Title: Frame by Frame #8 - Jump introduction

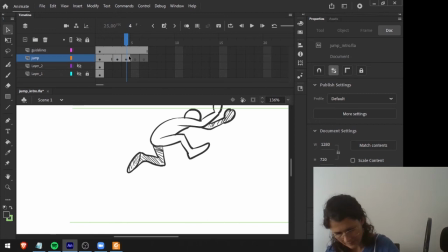494s
Now like here, okay. And a bit to the side.
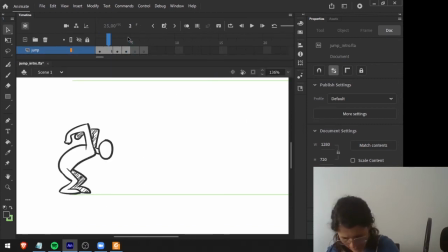503s
All right, so let's now break these two apart and let's make one in between here.
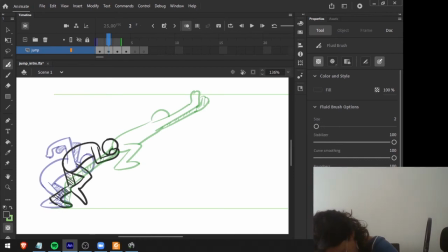510s
So I'm bringing my right leg up. The left leg is still there. In this case, my left arm will be behind this one. They are in the same pose, so I will not draw it.
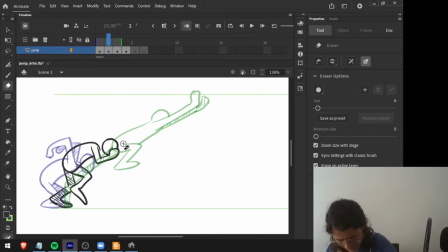525s
Here, the arms are starting to come further to help bringing the body up.
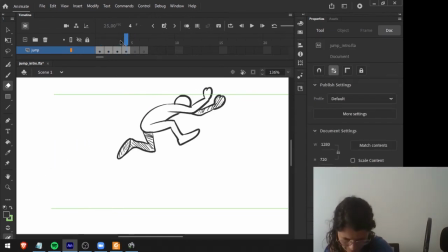532s
There we go. Okay, so now let's make the second part of this jump, the moment where the body gets ready to go to the ground. So let's take a look here.
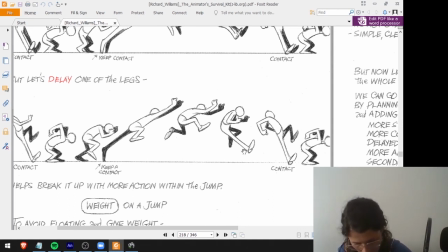543s
So what we see here is the character, he starts to get ready to touch the ground. He's going to touch the ground with the right foot. And you can see a slightly stretch here, but the more intense stretch will be here, and everything is stretched.
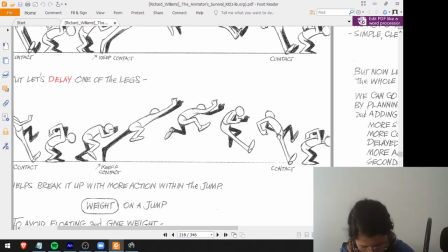562s
Once again, everything that is important for this pose. So this foot here that is touching the ground, and also the body itself. The head is coming backwards because of the impact that is happening here. So I will first make this one, okay?
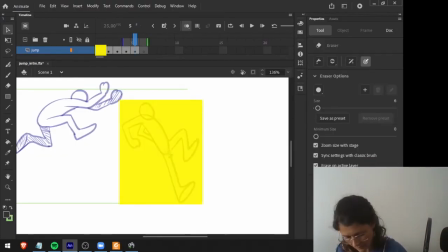577s
And then I will make this. First, I will make this one. So I'm stretching this leg, it's already touching the ground. Once again, I'm showing here the sole. Now I'm showing this sole instead of this one because he's making this effort of touching the ground.
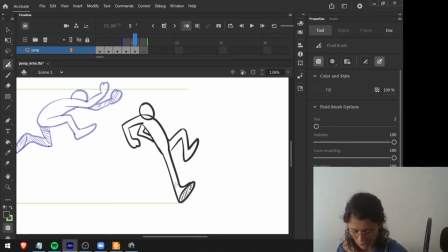593s
And if you jump, And if you try to jump with your feet a bit inside, you will notice that that's not really helpful. And that's why here I'm also showing, as the reference shows,
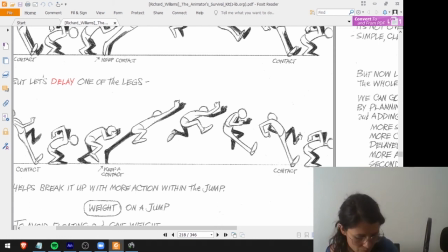608s
turning this foot outside, and the same thing happened with that one, will transmit a much more natural movement.
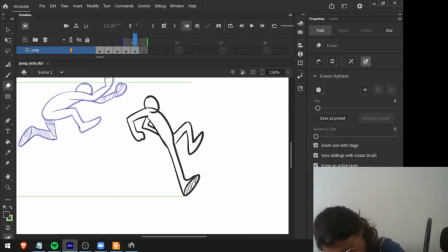615s
Okay, so here the head is behind the body.
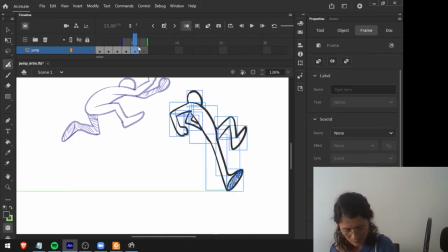618s
In this case, I will bring this one a bit further because I will
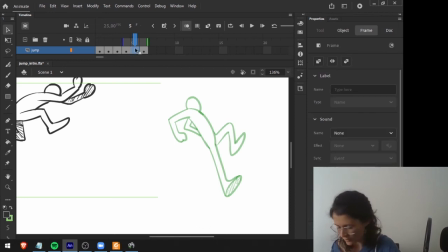626s
break apart these two. Okay, so I will have an intermediate pose here, that is this one.
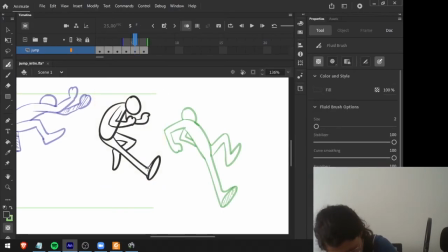634s
Okay, and notice here that the head is coming down, the shoulders are now also a bit lower, the arms also came down. Here I'm already showing the sole, the same one that I'm showing the next pose.
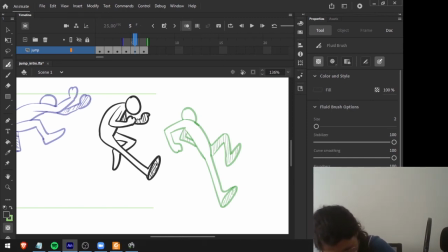650s
Notice that I'm not in this case here since the previous one. So we have, let me just show you this.
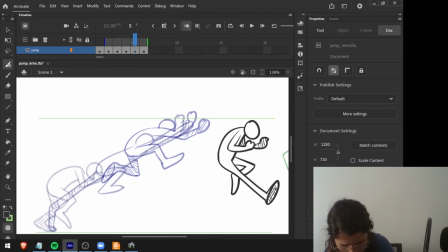657s
So here the arms are coincident, and here when they are stretched, they are also coincident. But here I start creating the same difference as I did with the legs.
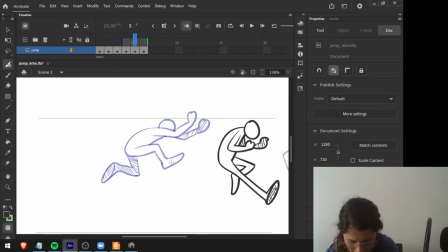671s
So in this case, the right leg is coming further, the left leg is delayed, and you notice that I'm also delaying a bit one of the arms, and I'm delaying the opposite arm, so left leg,
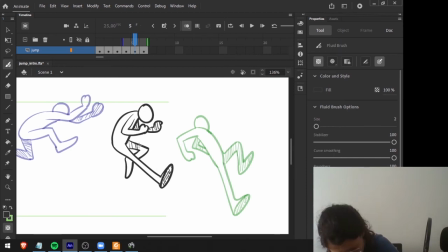684s
right arm. And here again, I'm bringing further the opposite arm. So if my right leg is the one that is coming further, my left arm is the one that is also coming further.
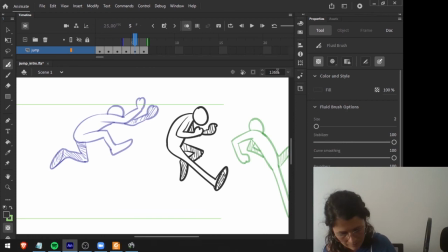699s
Okay, so let's see how it looks like.
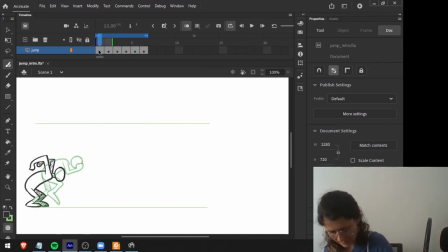708s
Okay, so now let's add this one there.
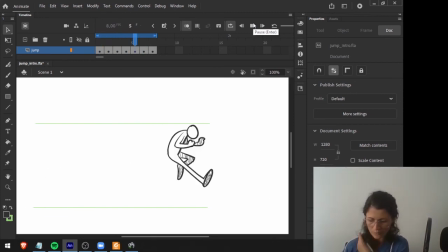715s
So yeah, there we go. There's a lot of flexibility here.
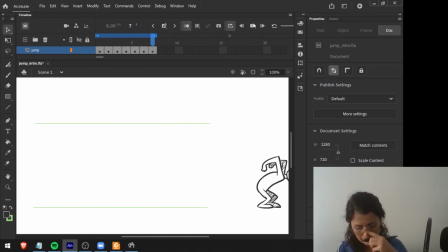719s
However, we can feel like something is not right here because I see all the poses and I can see the flexibility of each pose. However, this jump doesn't seem natural. And why? Because the timings of each pose are not correct, okay?
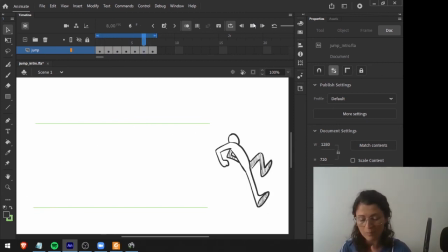736s
Because every single frame is being played at the same velocity.
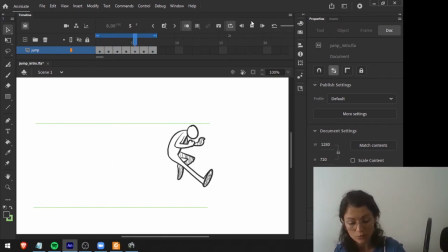740s
It means that each pose has the same time, and that's not real. That's not what happens in a real jump. So I have to make some of these poses to last longer than others.
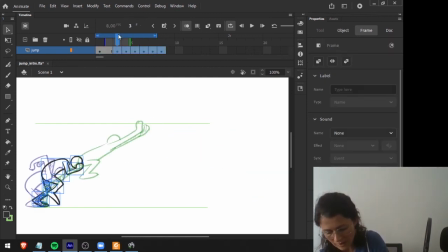754s
So in this case here, maybe I have to keep the character more time on the ground before jumps.
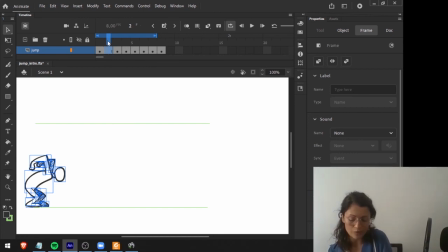760s
Of course, that then I will make in between it here to feel more correct instead of just freezing each pose. So I naturally need more time here when he's anticipating this jump. Then this pose can last only one.
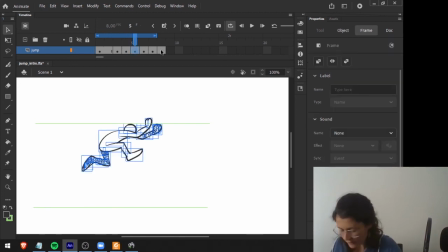778s
This one here, maybe we will also have to make it last a little longer, okay?
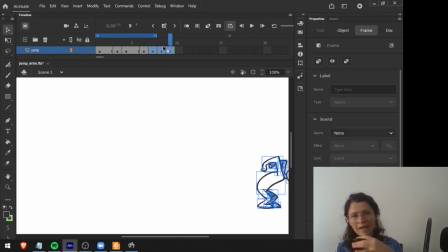786s
And then here, when it's up, well, it has to stand there, hang there a couple of instants.
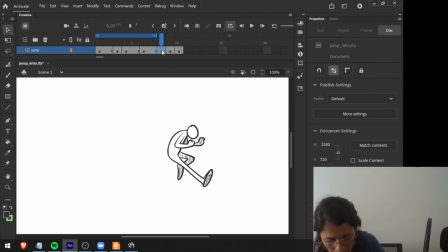795s
So let's also give it more time, or even a little bit more, okay?
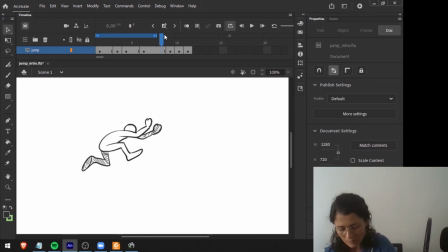801s
So it's standing, hanging there with all the efforts that he can make. Maybe then we will bring the legs a bit, shrink the legs a bit, and the arms also, because we really want to hang in there in the air.
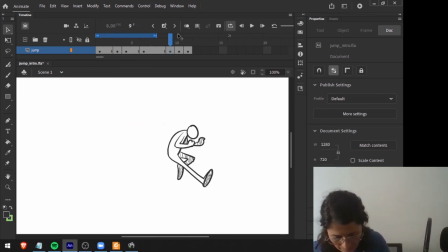815s
So it has to last some time. And then it comes down and down, maybe. Okay, so let's check how it looks like, because in this case, maybe this one also needs one more time.
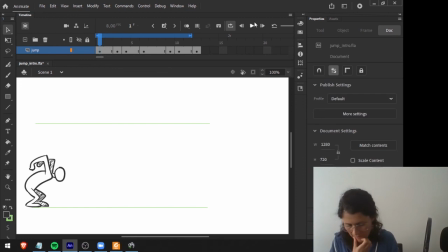829s
Let's see how it looks like.
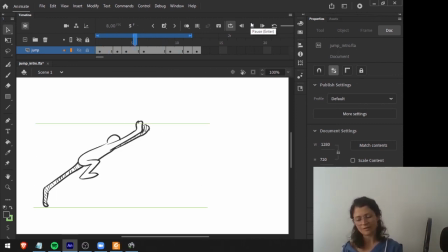834s
Okay, so I know that it's freezing, but in this case, the timing of the jump is more accurate, okay? So after doing this, and now that we have the timings that are better than they were before, now we can make the in-betweens here.
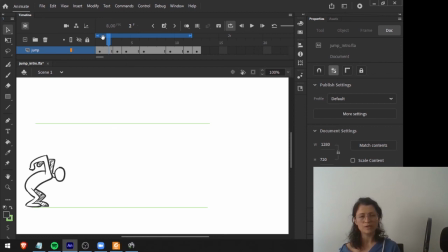853s
I will not make the in-betweens in this video, so this video I want to keep it short, but in the next one we will make a more complete jump, and we will also consider the weight of a character so we can also play with other parts,
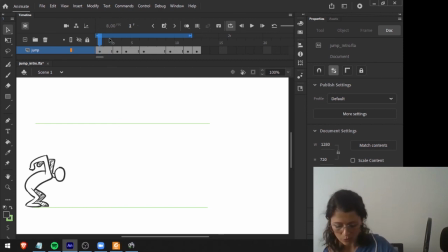868s
okay? So now make this simple approach and try to find your timings, and good work.